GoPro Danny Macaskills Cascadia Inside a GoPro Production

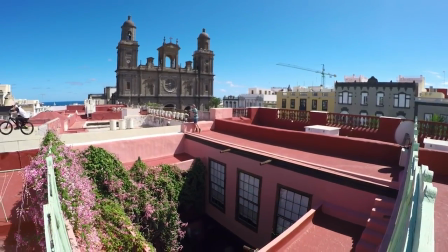So that process together, you know, as a kind of relationship, that kind of gets these shots done in the end.
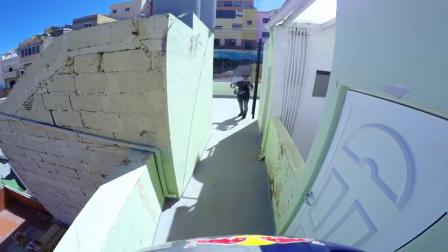One of the biggest challenges coming into this film was actually getting into places that you could shoot Danny.
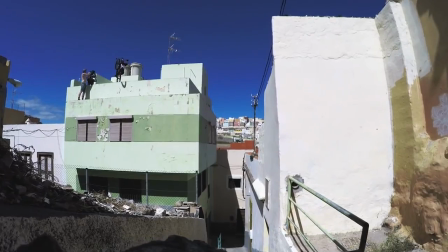We'd get to a roof, we'd walk around it and see what's actually possible.
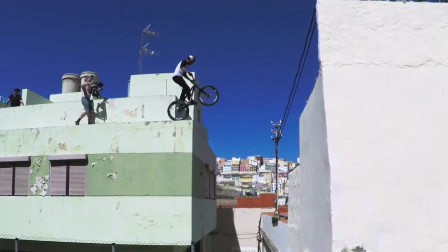So being able to stay close with a wider lens was perfect because we could actually move around and
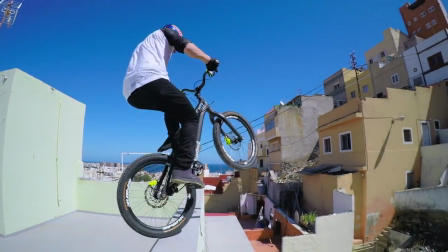actually get very dynamic shots in a place that was very tight and didn't have much room for movement.
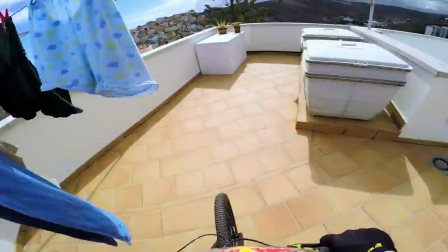There were some locations that we just couldn't follow Danny over and this is where the head cam became crucial.
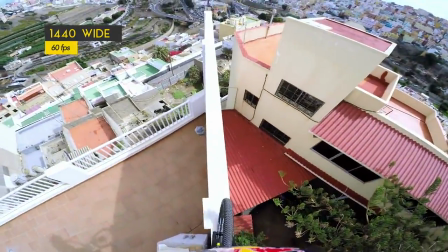We set his head cam to 1440 to make sure we could see all the way to the ground and the horizon at the same time.
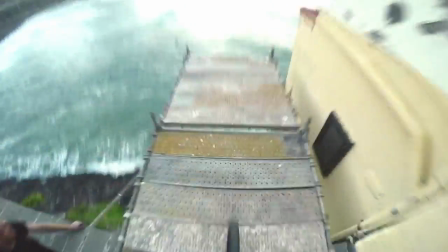We also shot at 60 frames per second, which allowed us to slow down the footage for the most important moments.
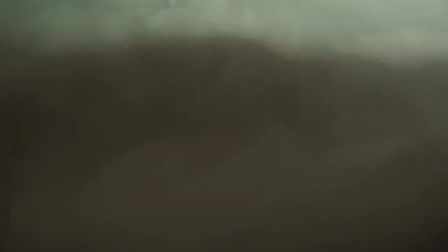Danny had come to us with a song that he really wanted to use.
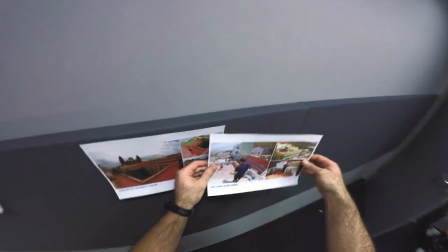So one of the things that was really great about having a song already picked out is we were able to string out each of the segments of the song and say, here's this location,
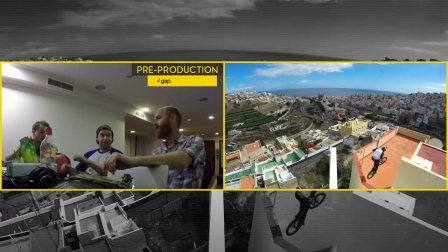here's this location, and have an idea of how everything was going to look coming into it. and then I'd get in and out of that with all the different stuff and then this is G-turn.
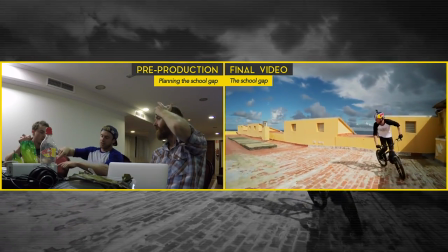I was going to sort of give a G-turn over the block and then turn around to do the run-up. And then move.
At the locations we wouldn't just think about the shot itself, the movement, the riding,
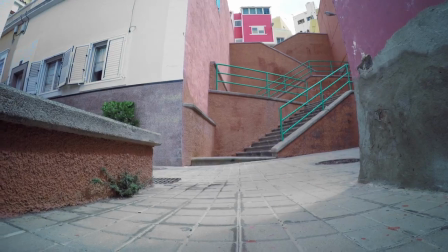we'd also work out what's the best way to make the riding cut in time.
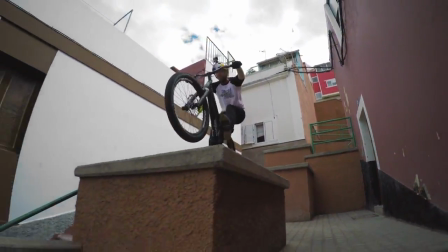A few of the lines we'd actually listen to the song, Danny would sing it in his head whilst he was riding down a stair set.
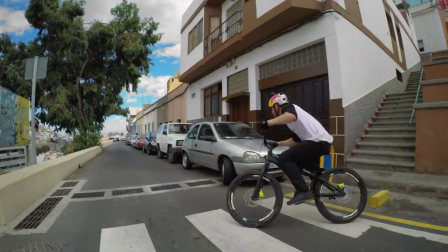Most people can't do this stuff just concentrating, he'll be there riding, singing a song inside of his head to make sure he's jumping in time with it.
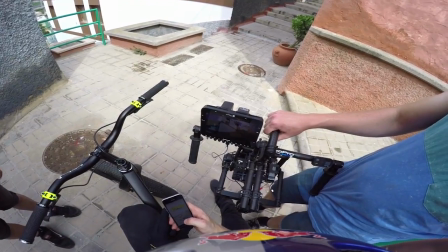You could play it to some music. Wow. Not bad, is it?
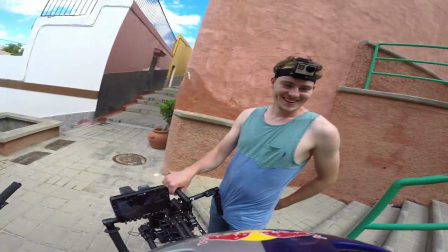That's pretty good. That's pretty on-beat. He's singing as I'm going down the stairs. Like, I don't know what we can do better.
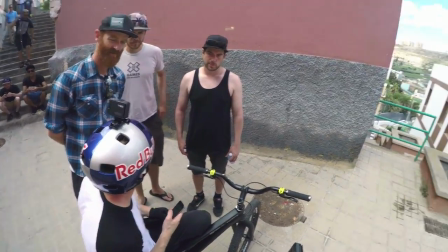No, I think that's really good. The only other thing that we could do to say a tiny bit better would be to cut, so say halfway down this.
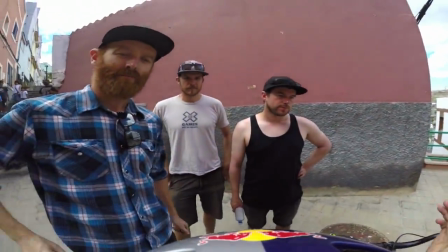I mean it's a sick shot coming from top to bottom on the lobby,
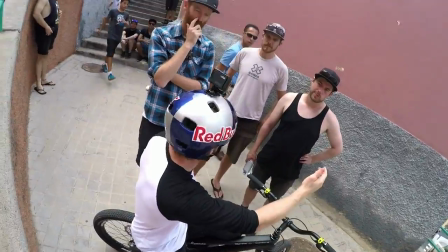but you could go do do do do do do do do do do do do do do do do do do do do do do do do do do do do do cut the head cam do do do do
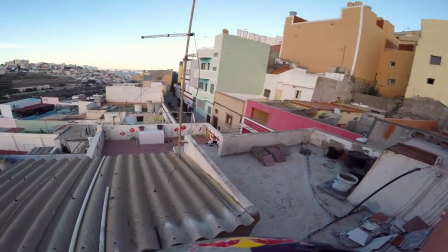do do do do do do do do do do do do do do do do do do do Right, they're coming past here in like a routine. Could you keep an eye out for the pigeons and then kind of duck away?
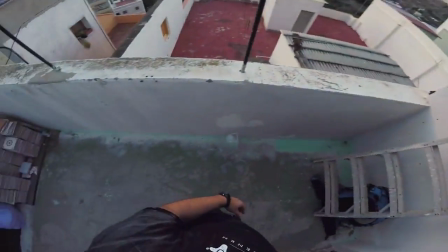Yep, I got them. They're here. Okay, they're coming in. Coming in hot. Three, two, one.
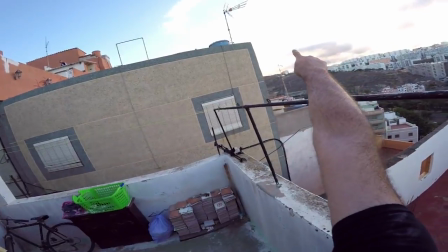Ah! Does someone have the pigeon remote? They're going behind you again. Oh no, hold on.
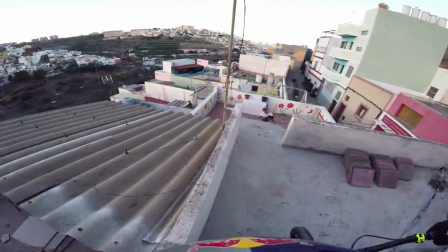Right, they're gonna come past. This is worth it. This will be absolutely amazing. Let's go.
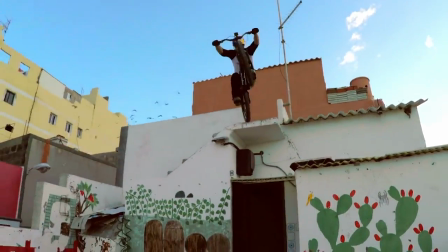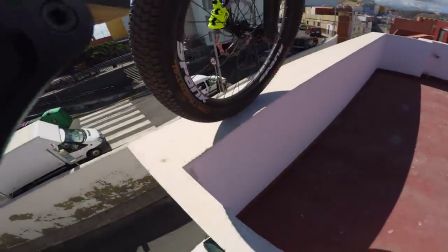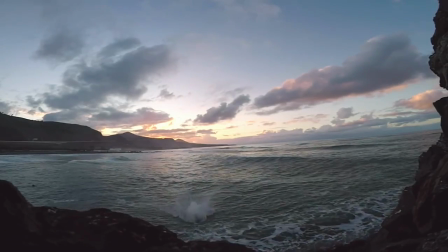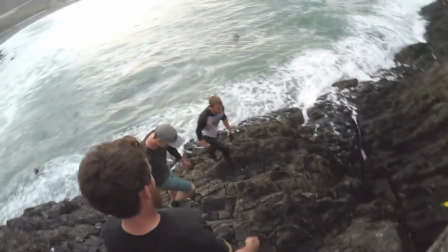I hope you guys enjoyed watching this as much as we enjoyed making it. It was a lot of fun. And thanks for taking an in-depth look at how we did it. Stay tuned for more from Behind the Adventure.